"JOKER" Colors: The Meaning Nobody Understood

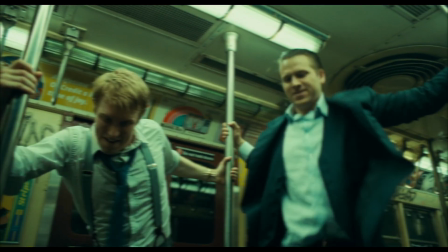(16:27)
It happens more, and once Arthur's anger reaches the peak, he kills those three guys and unleashes his inner insanity and power.
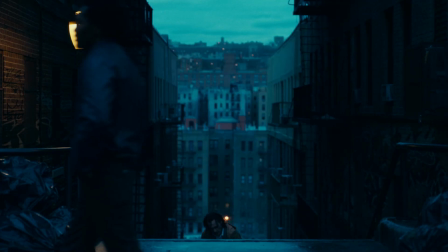(16:35)
Although it's already night, and we assume that shots should be color graded with blue,
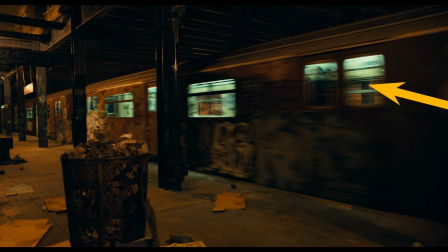(16:40)
we see that streets suddenly turn extremely yellow, even mixed with some reddish shadows.
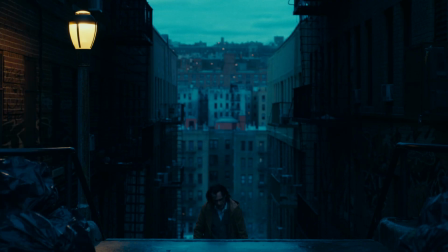(16:45)
The blue color was completely removed, justifying that now Arthur is in control of the situation and power.
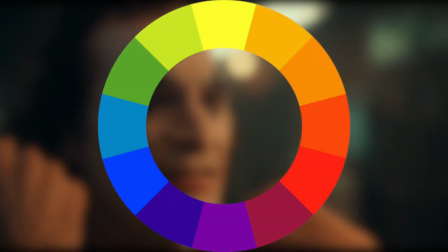(16:55)
We already talked about complementary colors and the fact that the opposite of blue is orange.
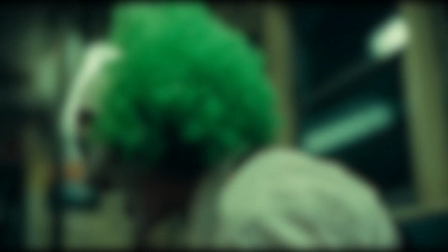(17:01)
Wait, but we didn't talk about orange at all. That's true, unless you realize that orange is a combination of, yeah, you're right, red and yellow colors.
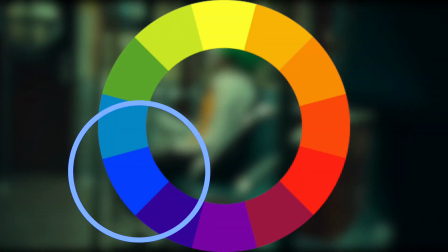(17:10)
Before, Arthur was never able to beat the influence of the external world because he was either using his insanity or his passion and love,
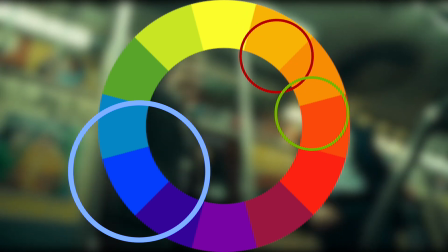(17:17)
not together, but separately. And when those two primary powers combine together, Arthur becomes all-powerful.
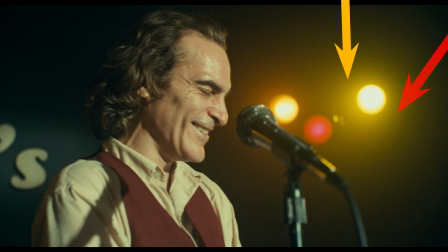(17:24)
He experiences the same feeling when he has a performance here, and also when he sneaks into the theater here.
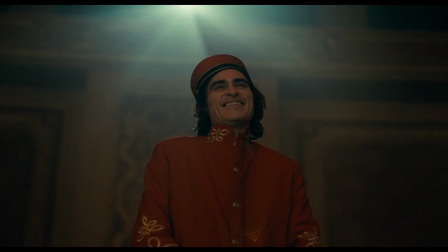(17:30)
No surprise, he saw his followers, other clowns, he's happy to be inside, and even more happy and excited to meet his dad Thomas Wayne.
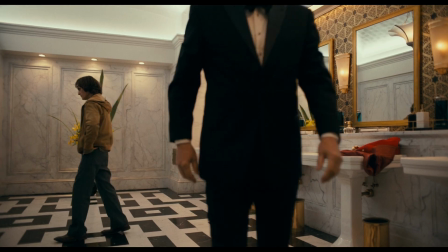(17:39)
But then he enters the bathroom, which is all yellow, and at this point Arthur is on edge of insanity and healing.
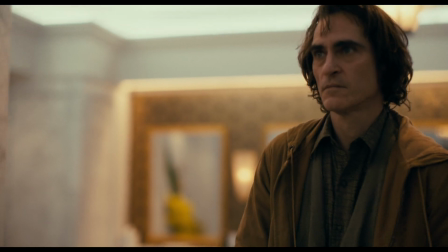(17:46)
Which one of them will dominate depends on the talk with Thomas.
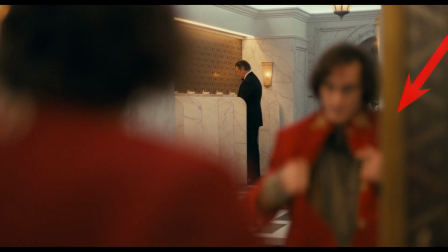(17:50)
Unfortunately, as it was with an Arkham scene, when Arthur enters the bathroom, he takes off his red costume, and now he's again in his yellow hoodie.
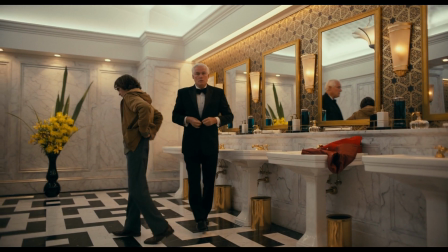(17:58)
His meeting with Thomas is doomed to fail, even before they've started talking. Okay, great, but what happens when all three colors blend together?
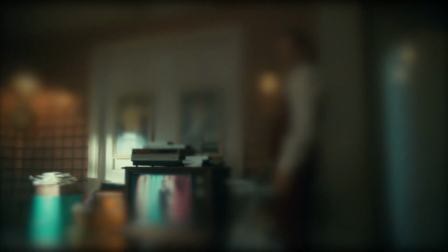(18:06)
I'm glad that you asked. Well, you've probably noticed this.
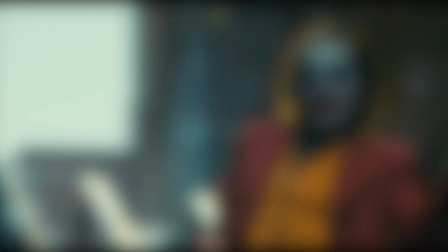(18:12)
That's right, Joker's final outlook contains all three of them.
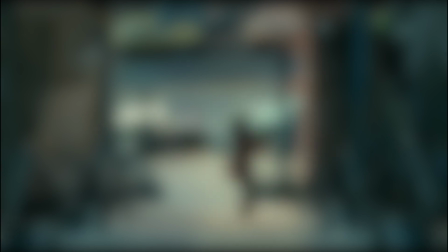(18:17)
And before we talk about his costume in detail, notice that the yellow underneath is between a red jacket and a blue shirt. This little detail is worth mentioning because every time Arthur first goes through the yellow.
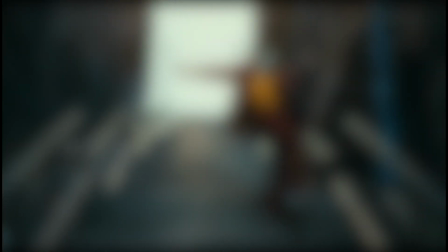(18:28)
Don't believe me?
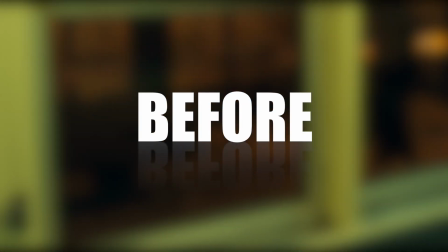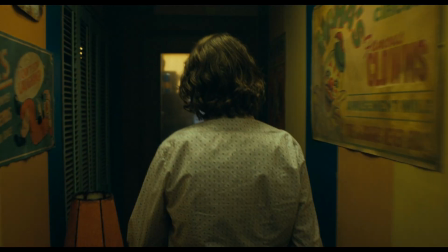(18:35)
Author goes through the yellow corridor before reaching the office of his boss.
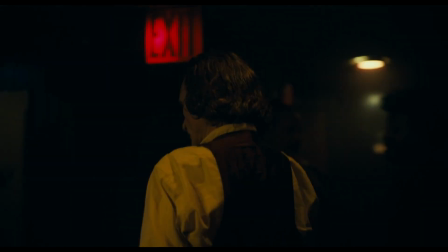(18:39)
Author goes through the yellow corridor before reaching the stage where he performs as a stand-up comedian.
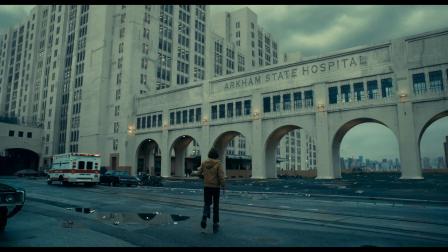(18:44)
Author goes under the yellow lighting of his house before meeting with his mom. Author passes the yellow walls of Arkham before finding the medicine card of his mother.
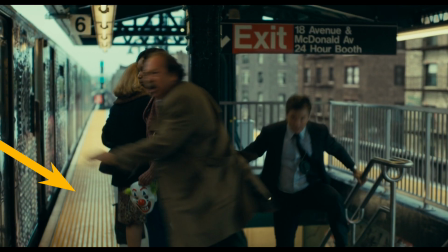(18:52)
Author runs through the yellow train station before the environment turns from blue to yellowish red.
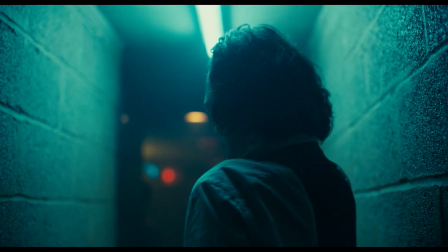(18:57)
What it tells us as a viewers is that for Author, the only path to achieve true happiness lies through his insanity.
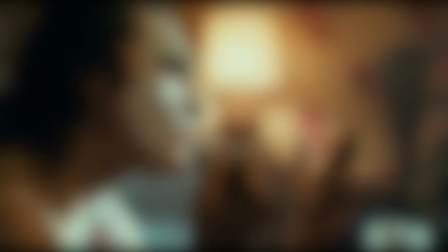(19:04) Yeah?
Ironically, it means that Arthur can be happy only and only when he is Joker.
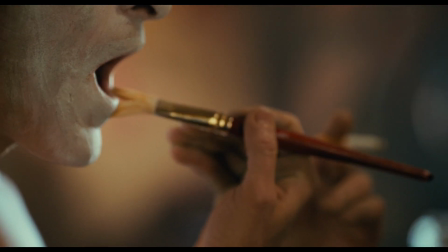(19:11)
That's why the design of his costume is a masterpiece in terms of color choices.
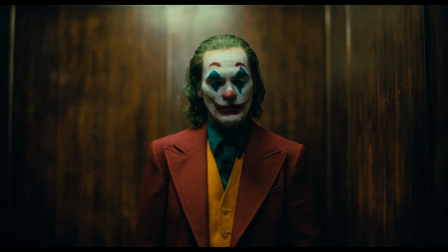(19:16)
The inner layer is a blue shirt, which is a symbol of Arthur accepting that he will never belong to the society which surrounds him,
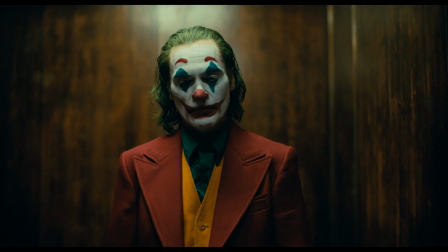(19:23)
so it doesn't have any impact on him anymore as it was in the beginning of the movie.
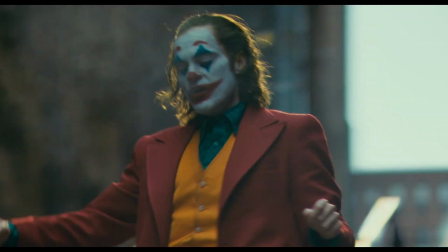(19:27)
The yellow underneath shows that Arthur embraced his insanity and it became the constant source of his powers.
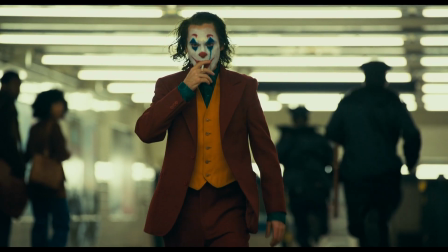(19:34)
And finally, the red suit is him finding his healing through accepting that he is different and he always will be.
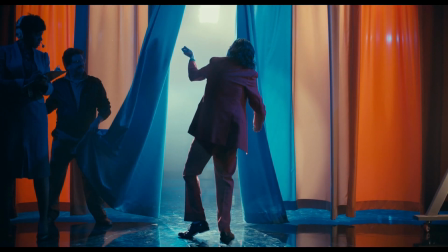(19:40)
Therefore, on Murray's show, we see how confident Arthur is when he passes the current painted by all three colors.
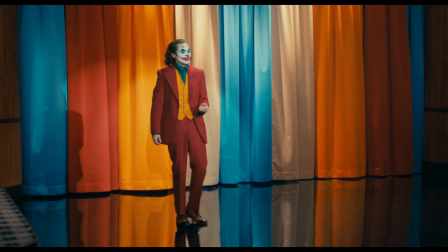(19:46)
And since red is a symbol of Arthur's healing, he murders Murray in front of a million viewers.
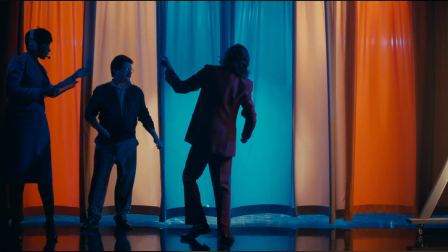(19:52)
This is a new meaning behind the red color that we didn't mention before,
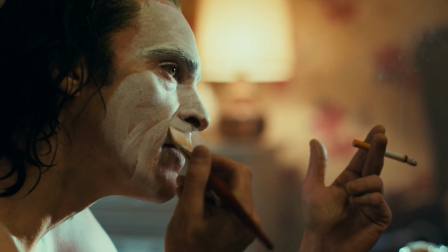(19:56)
but it seems that blood is what Arthur sees as a solution, both for society, since he eradicates everyone who are awful,
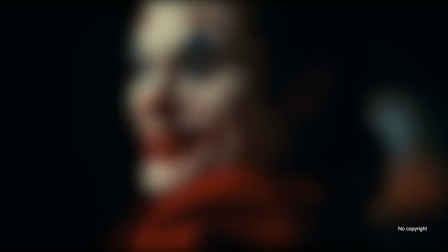(20:03)
and himself. After all, it's not a coincidence that every time somebody dies, the blood ends up on Arthur's face.
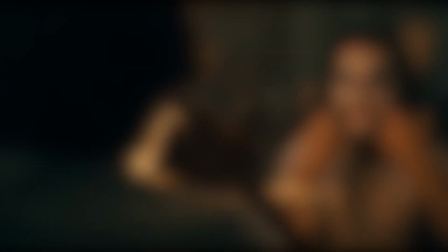(20:10)
That's why Arthur's smile and clown face changes over time. In the beginning, his lips are slightly red, almost unseen, and the only thing we see is his tear.
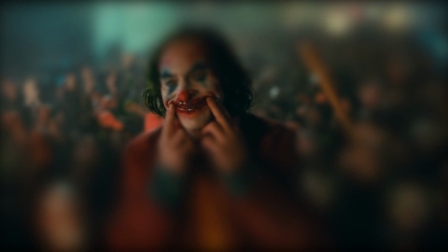(20:18)
Then, the pomade on his lips can be seen more vividly, and finally, he draws a smile on his face with blood.
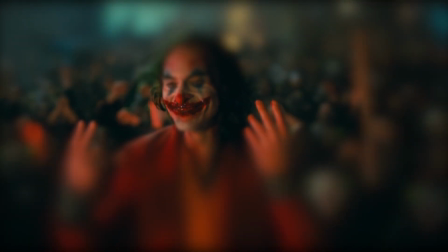(20:25)
He is finally cured.
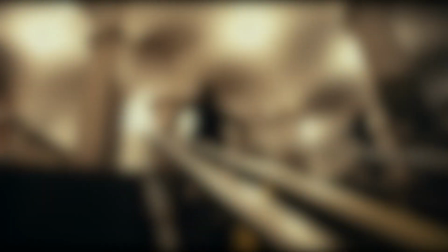(20:30)
Now, there is still one thing that bothers me.